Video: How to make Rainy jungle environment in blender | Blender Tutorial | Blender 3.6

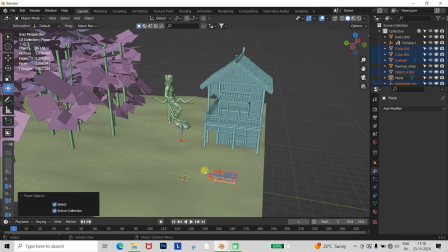(4:29)
After that, I brought in a table set and placed it inside the house.
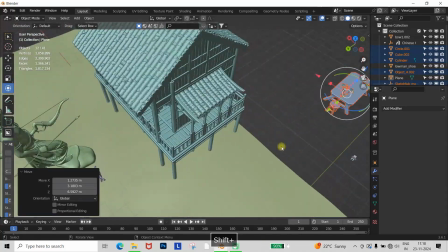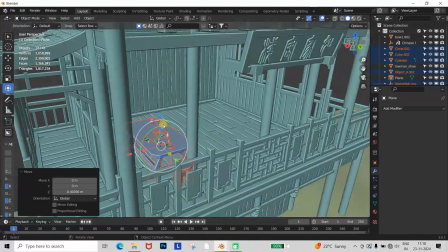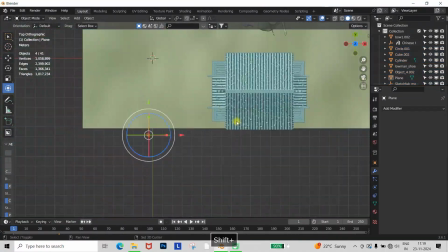(4:44)
Added a book and book stand on the table,
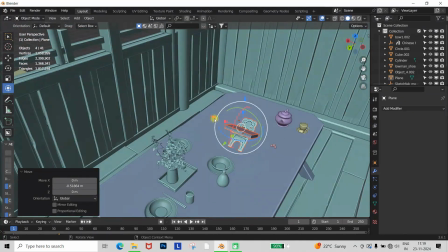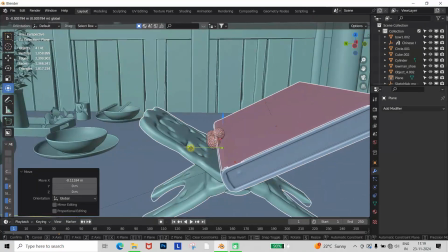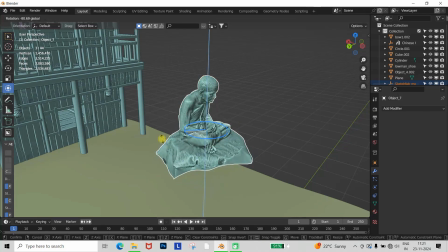(4:59)
and downloaded a monk model from Sketchfab. I placed the monk inside the house, in front of Sri Ram, to depict meditation.
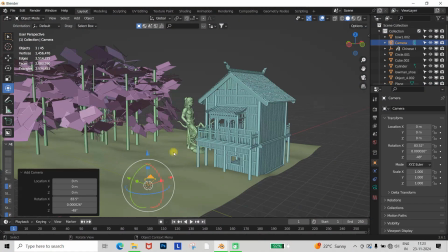(5:11)
Then I added a camera and placed it behind the monk inside the room.
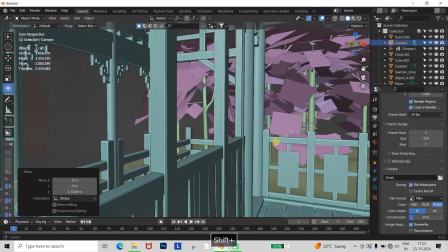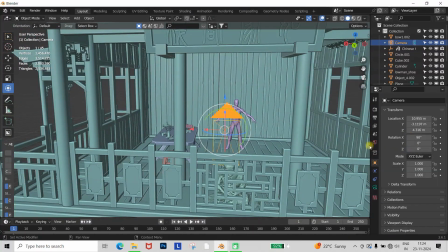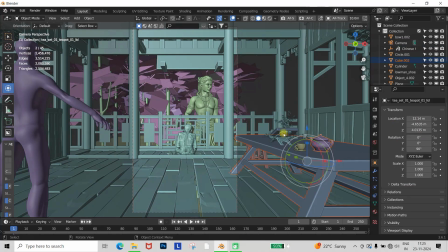(5:24)
I set the focal length to 35, adjusted the table slightly forward, and adjusted the camera as required.
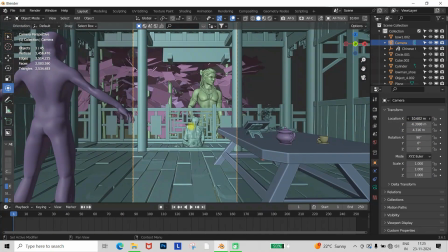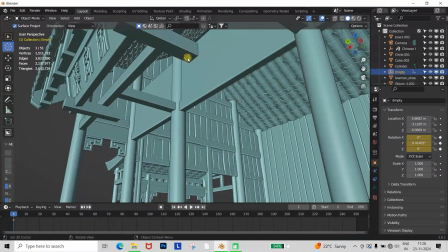(5:43)
Next, I downloaded a lantern model from Sketchfab and placed it in the environment to bring a subtle foreground light.
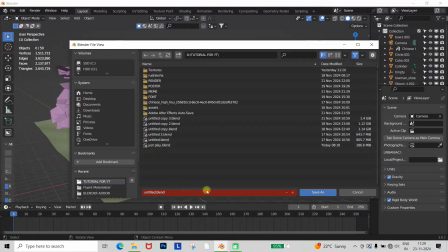(5:49)
I saved the file.
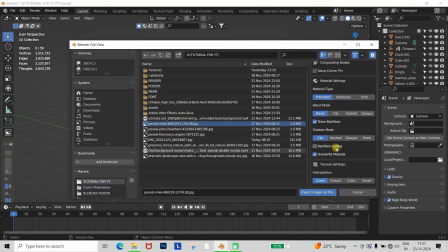(5:53)
Press Shift+A to add a background plane using images as planes and turn on camera tracking.
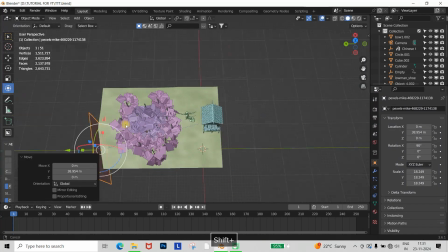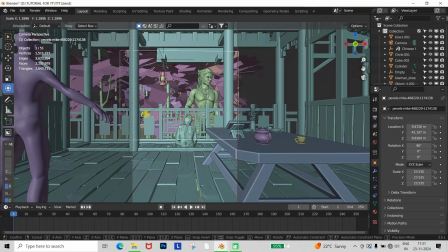(6:06)
In camera mode, scale the plane to fit the background properly during camera movement.
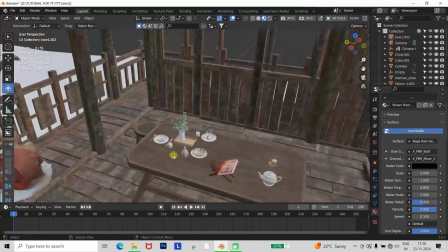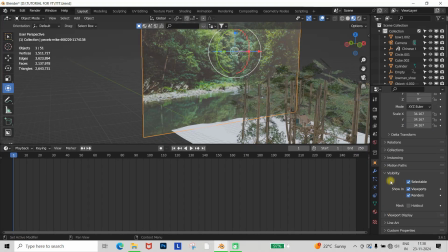(6:19)
Then, select the plane and disable its shadow in the Visibility tab since we're using it as a background.
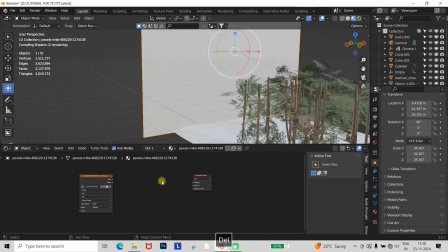(6:25)
In the shader editor, add an emission node to make the background visible even in fog.
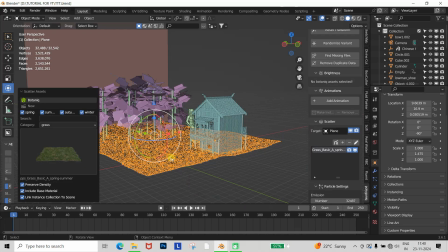(6:35)
Next, select the plane, go to the N panel, and use the Botanic add-on to add grass to the plane.
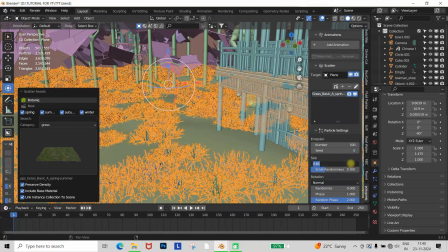(6:42)
Adjust the grass density as needed.
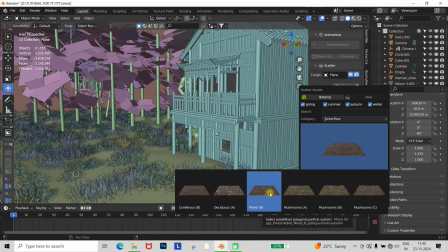(6:47)
Add woods and leaves to create a jungle-like feel and adjust their density as well.
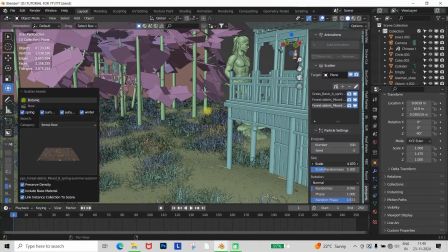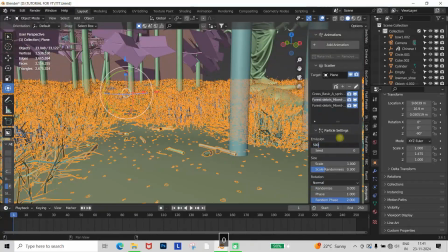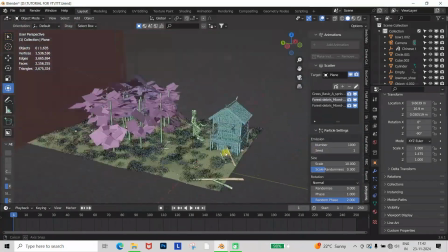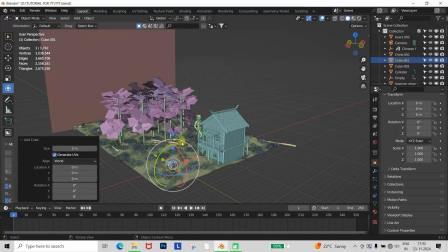(7:09)
Now, add a cube, scale it, and position it in your environment.
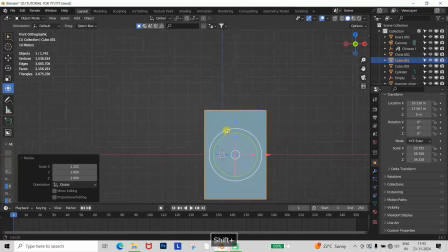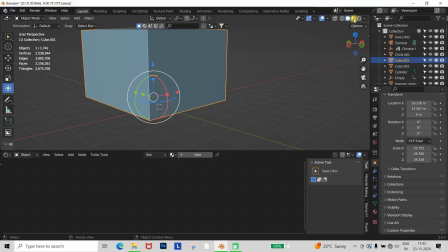(7:19)
In the shader editor, add a principled volume node to the cube to create fog.
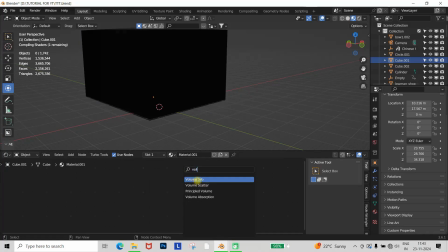(7:25)
Set the density to 0.01 and anisotropy to 0.8.
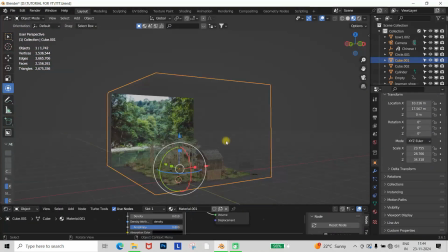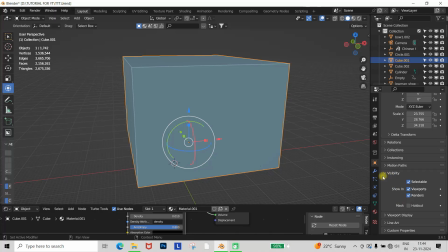(7:39)
And in the viewport display, change the cube to Display as Wire to hide it in the viewport.
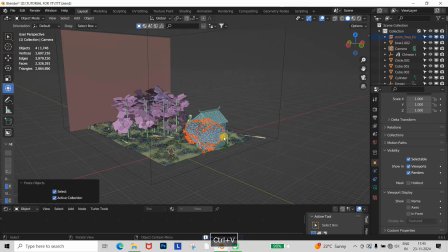(7:50)
To make the foreground engaging, add a tree, position it in the camera view, and apply wind animation to it using the Botanic add-on.
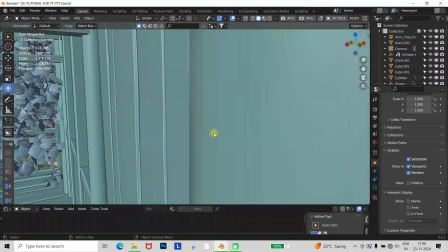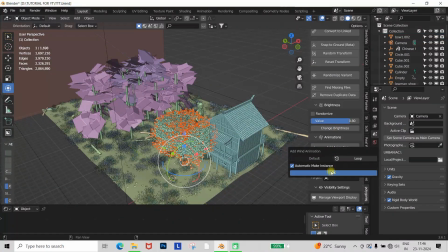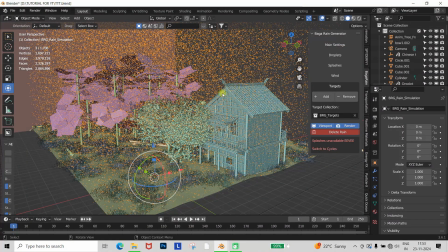(8:10)
Next, select your plane, go to the N panel, and use the rain generator from the Baga add-on to add rain.
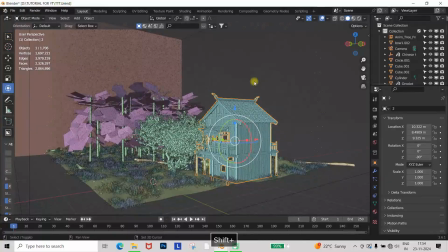(8:18)
To prevent rain from entering the house or falling directly on Sri Ram, select the house and Sri Ram and add them as targets.
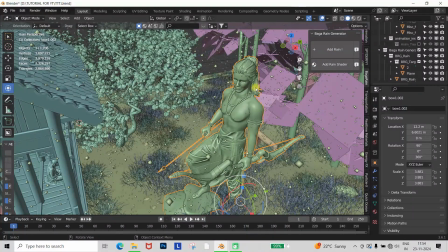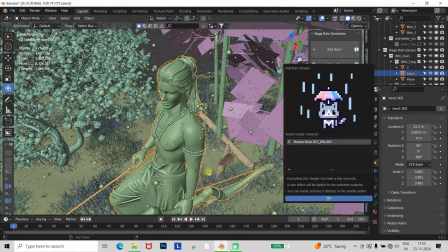(8:30)
To make Sri Ram appear wet, apply a rain shader to him. Animate the camera as needed.